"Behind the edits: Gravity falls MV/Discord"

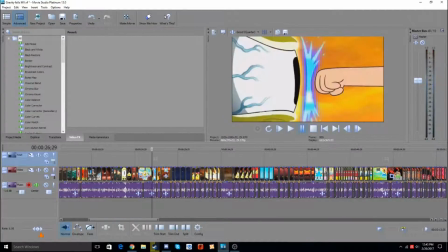498s
the thing I was playing with this was I was playing to make it where it
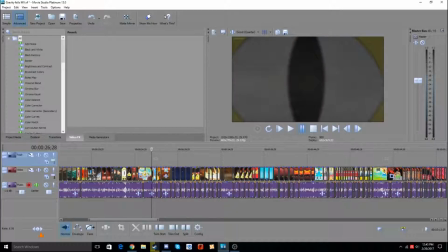503s
zooms in and it acts as a transition but then it then instead of that
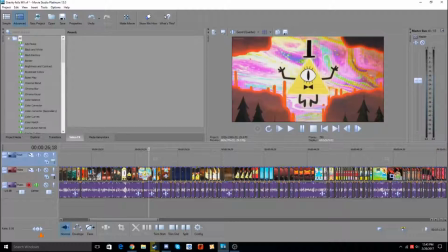511s
but instead of that it just like sort of zoom in zooms in and just cuts on our clip it doesn't look like a transition and all
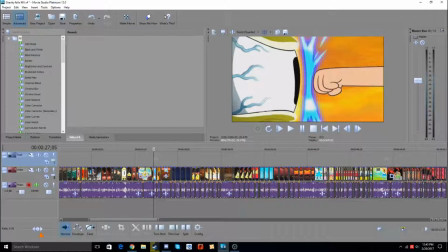517s
so i probably should have done something different there but you know i was sort of an amateur editor at the time i mean i didn't even know i could make markers like that that um that would probably help me a lot because um because
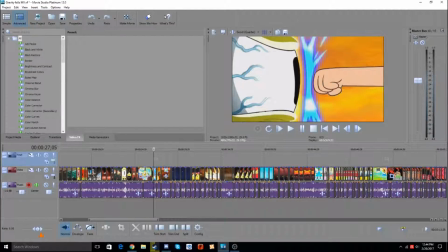536s
i did and i also and i also like I was too lazy for some reason to select that the clip right there and just cut it like that so I ended up making a lot of cuts and the audio too
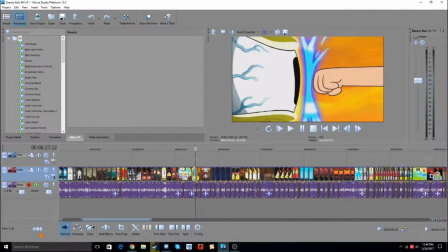549s
and I also might fix that for organization reasons maybe because
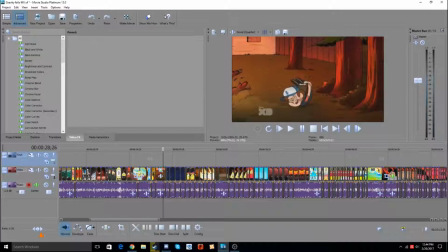557s
I feel like that would be a problem if I would if I were to try and remaster so you know I'll put extra audio in there and you know you know I'm saying
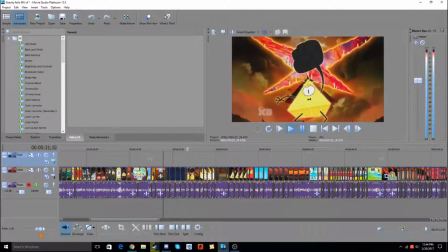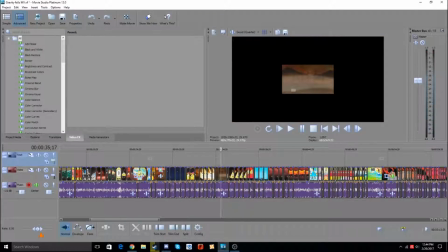572s
here okay so for this part right here you may notice that there's no beat effect
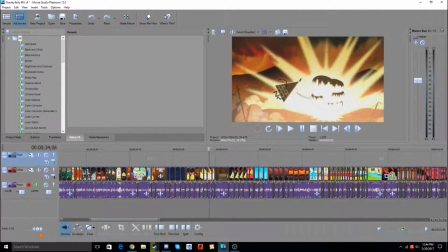576s
like there's no beat effect right there so instead what i try to do if you notice it's a very subtle difference right there it zooms in and it keeps on zooming in with every time he goes like to make you take a world away with every syllable right there uh it
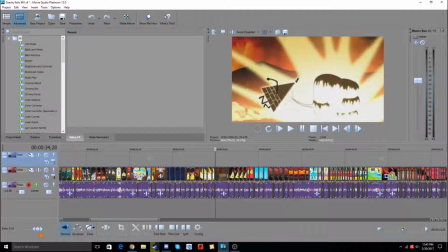595s
zooms in and i made it very subtle so I feel like I should have made it more
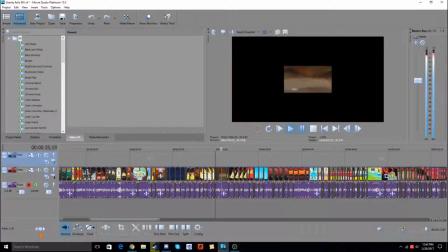600s
noticeable for that effect right there I wish I I
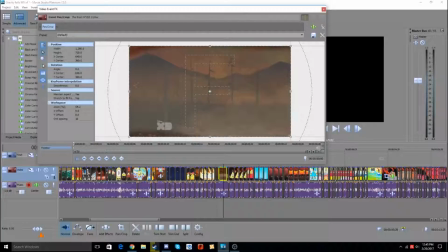606s
wish I knew the fat the this little thing right here the fast
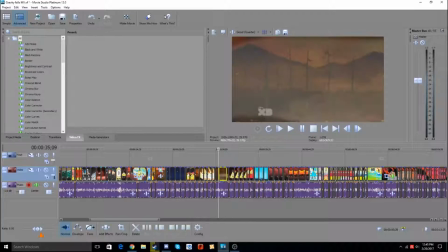611s
motion stuff like that so I could make the effect better cuz look that looks so much better
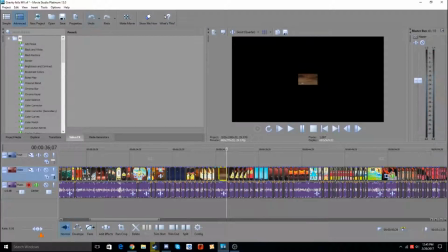618s
it looks so much better than the then the linear transition I
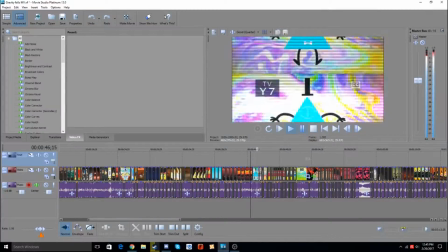629s
used this little part as a transition and then this part right here i'm still kind of proud of like i
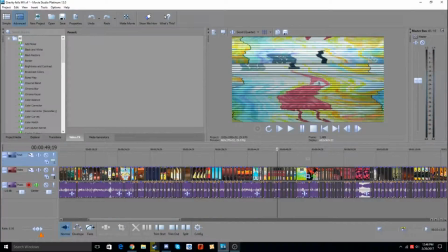635s
wouldn't say i'm proud of it but the way i did this little part right here this little bit is that uh well listen to the song i noticed there's little like in that little part right there from
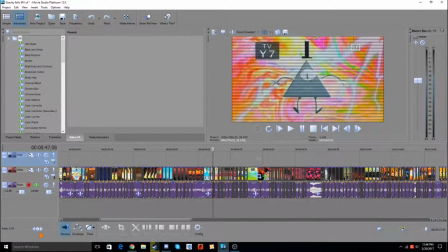648s
where the tv simulator uh tv simulator effect is i noticed there was like this kind of uh glitchiness in the voice like listen to it now
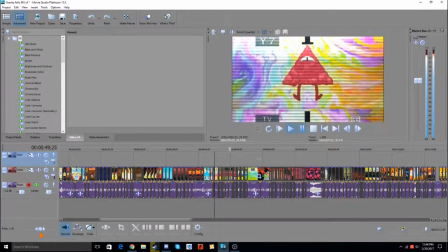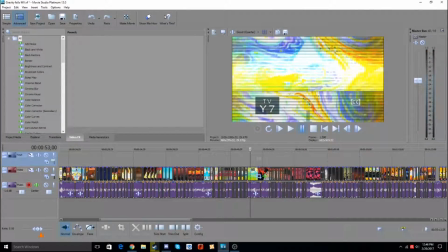663s
So I wanted to make something in the MV that went with the voice,
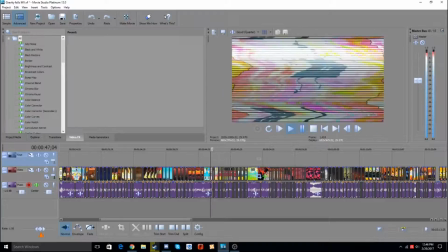669s
how it was glitching out, which is why I included this effect right there.
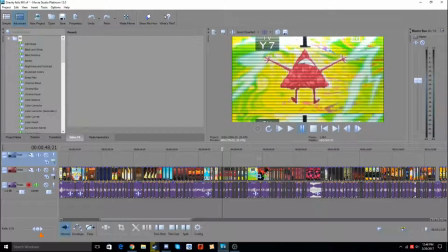676s
And I had this like going vertically up, and I was planning to make a TV, like sort of a glitchy TV effect. and I thought I couldn't do it at first until I figured out that the TV simulator effect existed
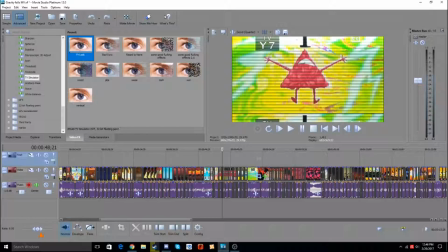691s
and which saved my life on that part and it made it look so much better. I think now I can make this pretty fast but before I was it was kind of eh you know.